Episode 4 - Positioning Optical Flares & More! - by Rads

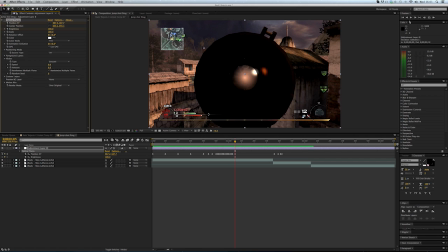And you just kind of want to keyframe it at 100 just before you've scoped in, and then as you're scoped in, you just want to set it down to 0 so it's not there anymore.
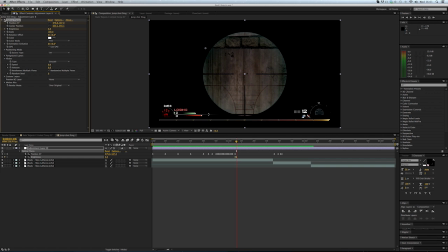So if we quickly just give that a quick preview.
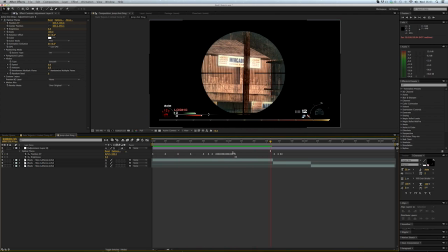At the moment, the flare's a little big, I'm going to set it down in a second, but as you can see, it just, you know, just disappears as I aim in, which is cool.
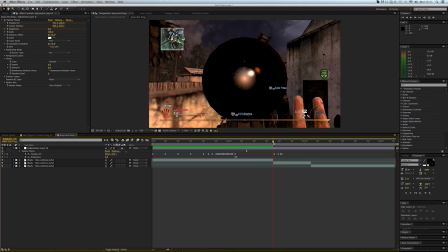But obviously, I want to turn it back on as I unscope, so, you know, just click on the, there's like a diamond button here, it just sets another keyframe at whatever the number is,
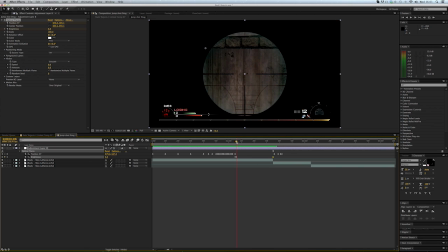like the same value. You know, it goes from 100 to 0 there, and at this point it's still at 0.
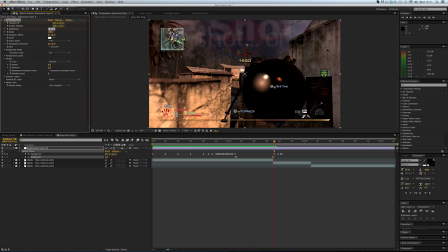And then obviously when you're fully unscoped or whatever, you can just kind of set it back up to 100, which is good, yeah.
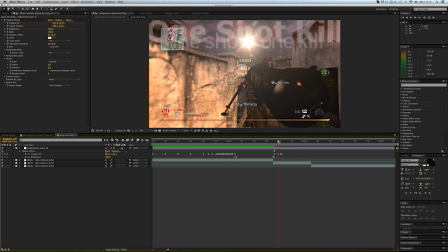yeah, I'm German.
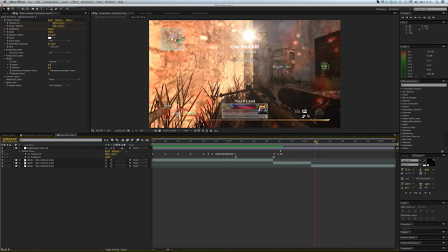Well, I've twixted it around about this point, which obviously the lamppost or the electric, whatever the fuck it is,
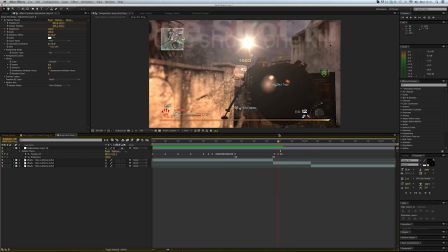it's obviously behind the wall, so I obviously want to set it back off again.
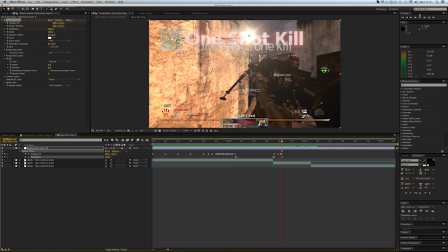So at this point, I'm just going to set it at 100 and then just set it back to 0 at this point. So it's just not in front of the wall, it's just still behind it and whatnot.
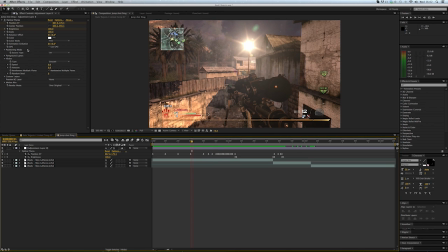I'm going to scale down. I'm just going to go over a few of these little tweaks that you can do to your flares to make them look a bit better. I'm going to scale mine down just because it just looks too big, and when you do add a color correction, depending on your color correction, it can make the flare, you know, like I think twice as big or something stupid like that.
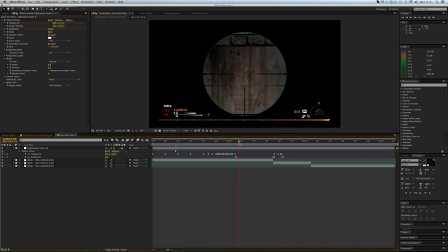So I'm going to set mine down just to something like that. You know, it should look okay when I've added the color correction.
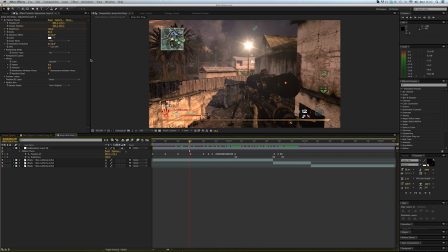But also the animation evolution, I'm not actually sure what that does. If I turn it on, it doesn't actually seem to do anything. You can obviously change your color mode from tint to multiply if you want.
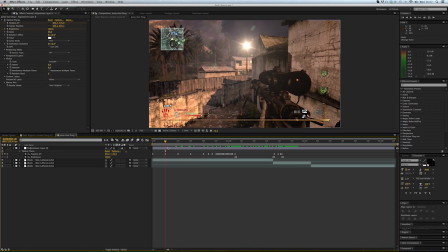The rotation offset, you know, you can fiddle around with any way you want the flares just to be rotated or whatever. You can, if you want as well, keyframe the center position, which is like the bottom part of the lens, or this bit right over here. But because, you know,
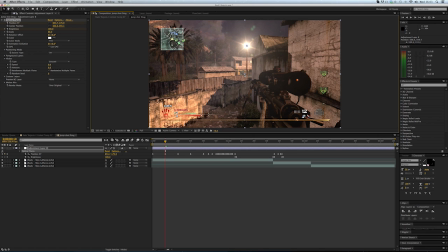because this is just such a basic flare and I actually don't want to do that, I'm just going to keep it right in the center. So it just kind of
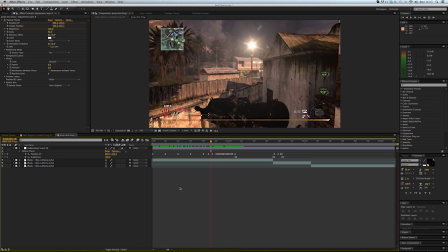moves where the center position does. A good effect I like to use, you know, ignoring the position mode and all that. If you go into Flicker and click on the down arrow, you just want to make sure it's on smooth, and you want to change your speed roughly to 65 or something.
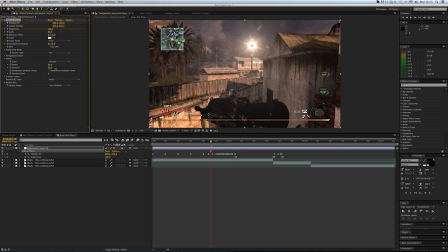You can obviously twerk this or twerk. Oh my god, I can't stop saying that word now that I've seen that twerking video. tweak it a little bit. You know, it's just personal preference, whatever. It just pretty much makes your flare flicker.
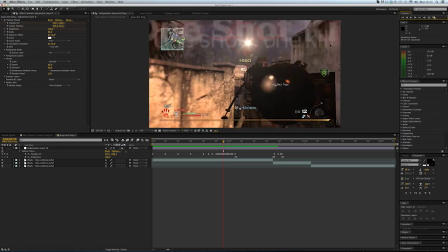So if I just quickly round preview that. As you can see, it's just like flickering.
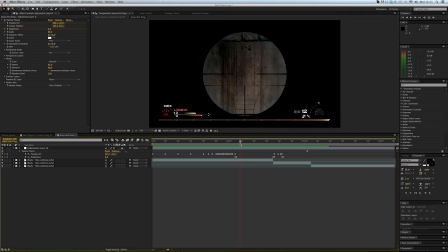Let me just show you guys here.
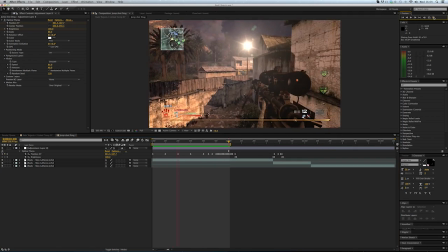Yeah, as you can see, it's just flickering, which is quite a nice effect, and it does make it a lot more realistic.
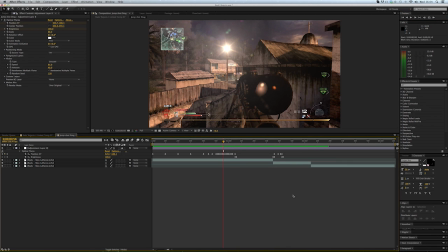But yeah, I mean, that's obviously up to you, to whatever, to however you want your flare to be.
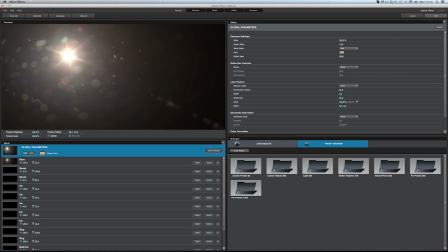You can also make your, if you go back into options on this, in this optical flare interface, you can obviously make your own custom presets and stuff if you want, you know, just, it's up to you,
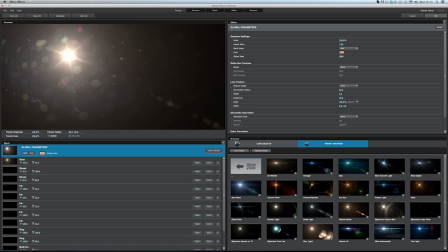obviously. But yeah, there's just so many in here, which is, it's just such a good job from Video Copilot to make something like this, because the lens flares that are built into After Effects are just so bad, so it's obviously great to have like an advanced type thing.
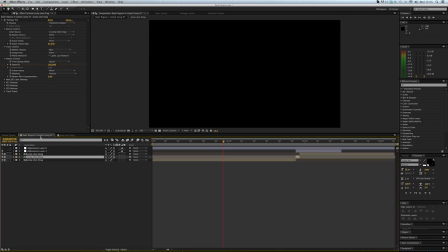But if I go into the other composition, which I showed at the start,
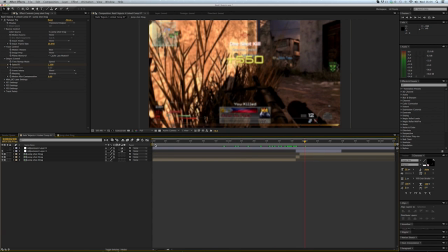where I've twixted it and I've added the Gaussian blur and the impact type effect, if I add my color correction and just shut that on,
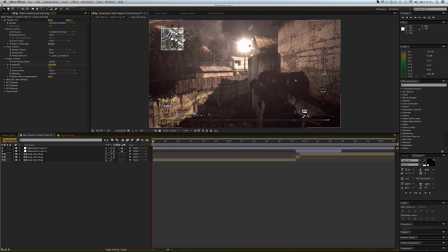as I was saying, you know, the flare, if you watch the flare as I switch the color correction on and off and on, it obviously it does go bigger. So if you're using like a color correction that does that, you might just want to like change the scale of the optical flare.